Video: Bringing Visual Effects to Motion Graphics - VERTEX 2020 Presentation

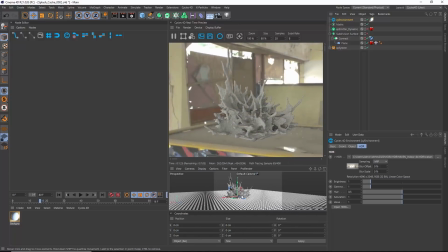being lit by this HDRI. So let's put a material on.
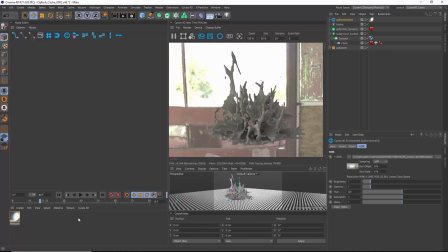We want our splash to look like water. So I'm going to go to Cycles 4D. This is the material manager here where you make all your materials. I'm going to bring in a surface, and we've got all these presets, and there's a glass material.
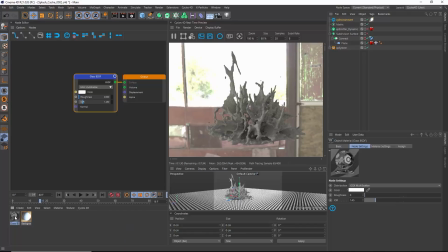So I'm just going to click on that and drag that glass material onto the mesher,
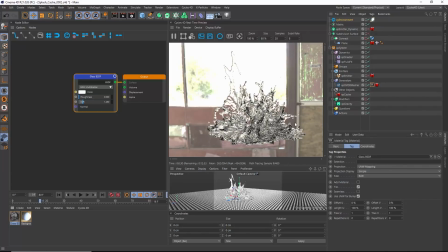and instantly we've got a splash that looks pretty decent.
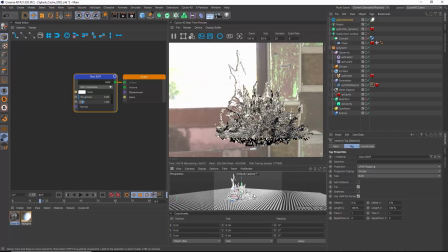And it's just one node, this glass material. It's got index of refraction. Let's change that to what water would be, 1.33. It's got a roughness slider, a color, and then a reflections model. And that's it. And just with the preset, we've got a good look. And what Cycles is fantastic for is two things.
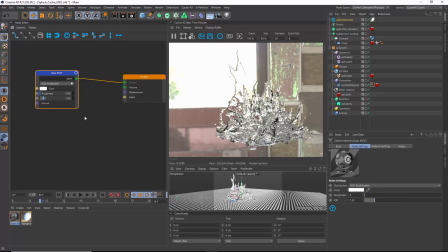You can just use the basic preset shaders and materials, and you get really good results straight away with one simple node for people that aren't comfortable with, complex procedural material building. But then if you want to, you can dive in really deep and have hugely complex node trees,
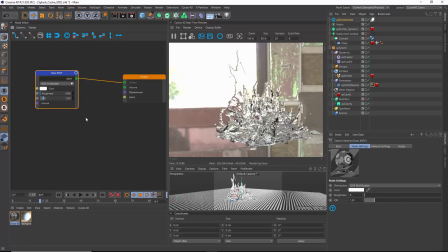200 nodes, making amazing procedural materials. So you can do both very easily. Cool, so let's change this now. Now we want to, we want to render those matrix points, and we can do that directly.
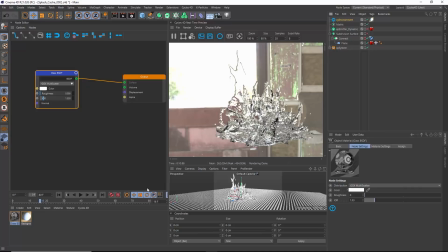All we need to do is put a material on. So we'll go to Cycles 4D, Surface, Glossy. So glossy is just like a reflective material. And I'm going to drag that onto my matrix object.
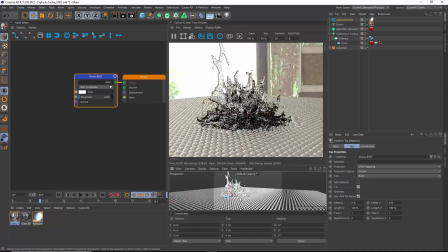And look, can you see what's happened? Just by default, Cycles has
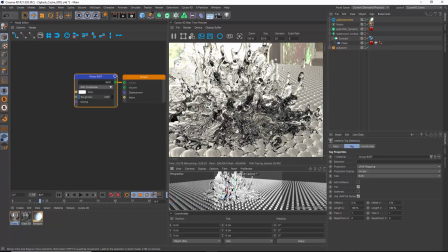instanced a sphere, a glossy sphere, on every matrix point. But we want to be able to spawn a different object on there.
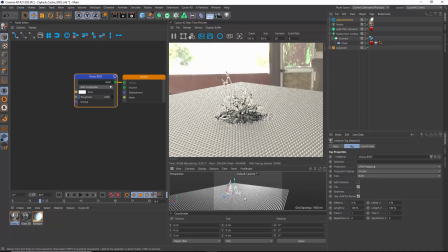We want cubes. And you can do this. You can spawn whatever object you want. All you have to do is we go to the matrix object, which we're rendering, and we'll go Tags, Cycles 4D tags, and we've got an instance tag, which allows us to instance any object in that position.
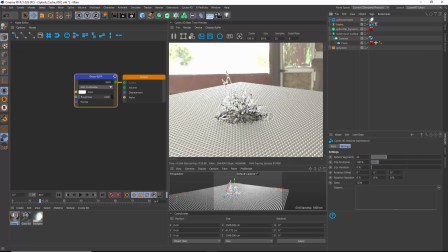So by default, it's spheres. But look, I'm going to get a Cinema 4D cube. Let's just make it quite small, 10 by 10 by 10. Okay? So in that instance tag, I'm going to drag in the cube to the objects.
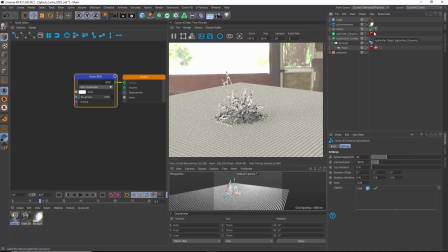And now we're instancing cubes. I'm just going to put my material on the cube.
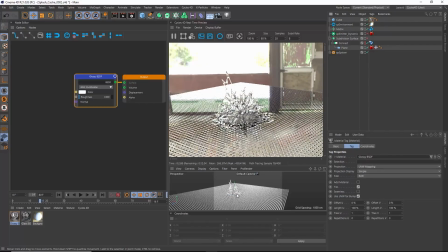So now we have got these shiny cubes. Let's change this HDRI because this image is awful. We'll go to the environment. This is another cool thing. In the environment object, we've got an HDR tab, and built in is an HDR browser. So if I click on there,
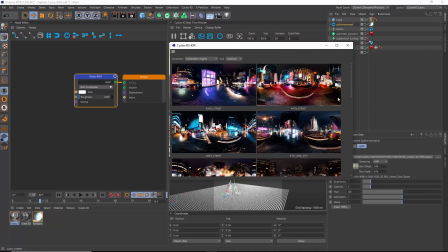it automatically opens up all of your HDRI libraries that are saved on your computer, and then you can search through and try different looks.
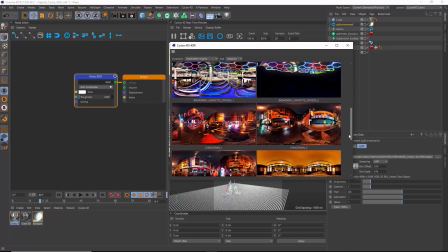So I've got this Manhattan Night Swan with some nice HDRIs,
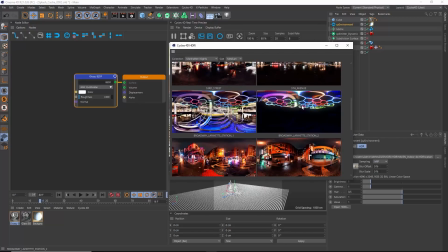and the one we're going to choose is this Broadway, I think it's pronounced Lafayette Station. So click on that, and now this is what is lighting our scene.
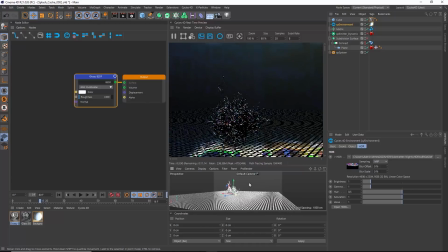And we can see this reflective cubed floor now much more easily.
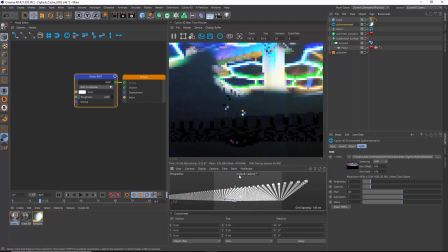So let's make that glossy floor a bit more rough.
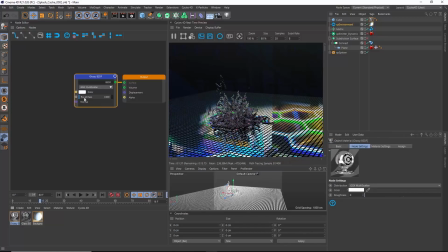It kind of offers a bit more diffuse lighting. Great. And what I'm going to do with this environment, actually, I'm going to rotate it a bit. Let's rotate it by 90 degrees, which is going to give us a bit more of an interesting look. So look, now we can offer a little bit of contrast.
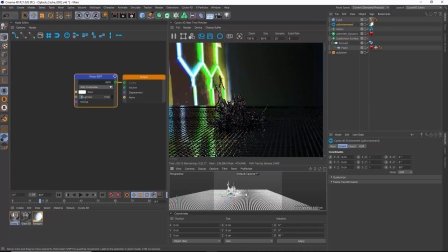That's looking nice. All right. So I just want to make these cubes a bit bigger so the gaps between them aren't quite as big. So let's just go, we can do this just in the instance tag. We can make the size multiplier bigger. Let's maybe say 110 or 120.
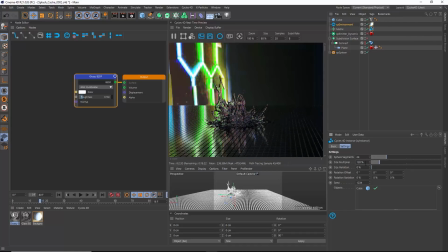Because we don't really want any gaps until they start moving away from each other.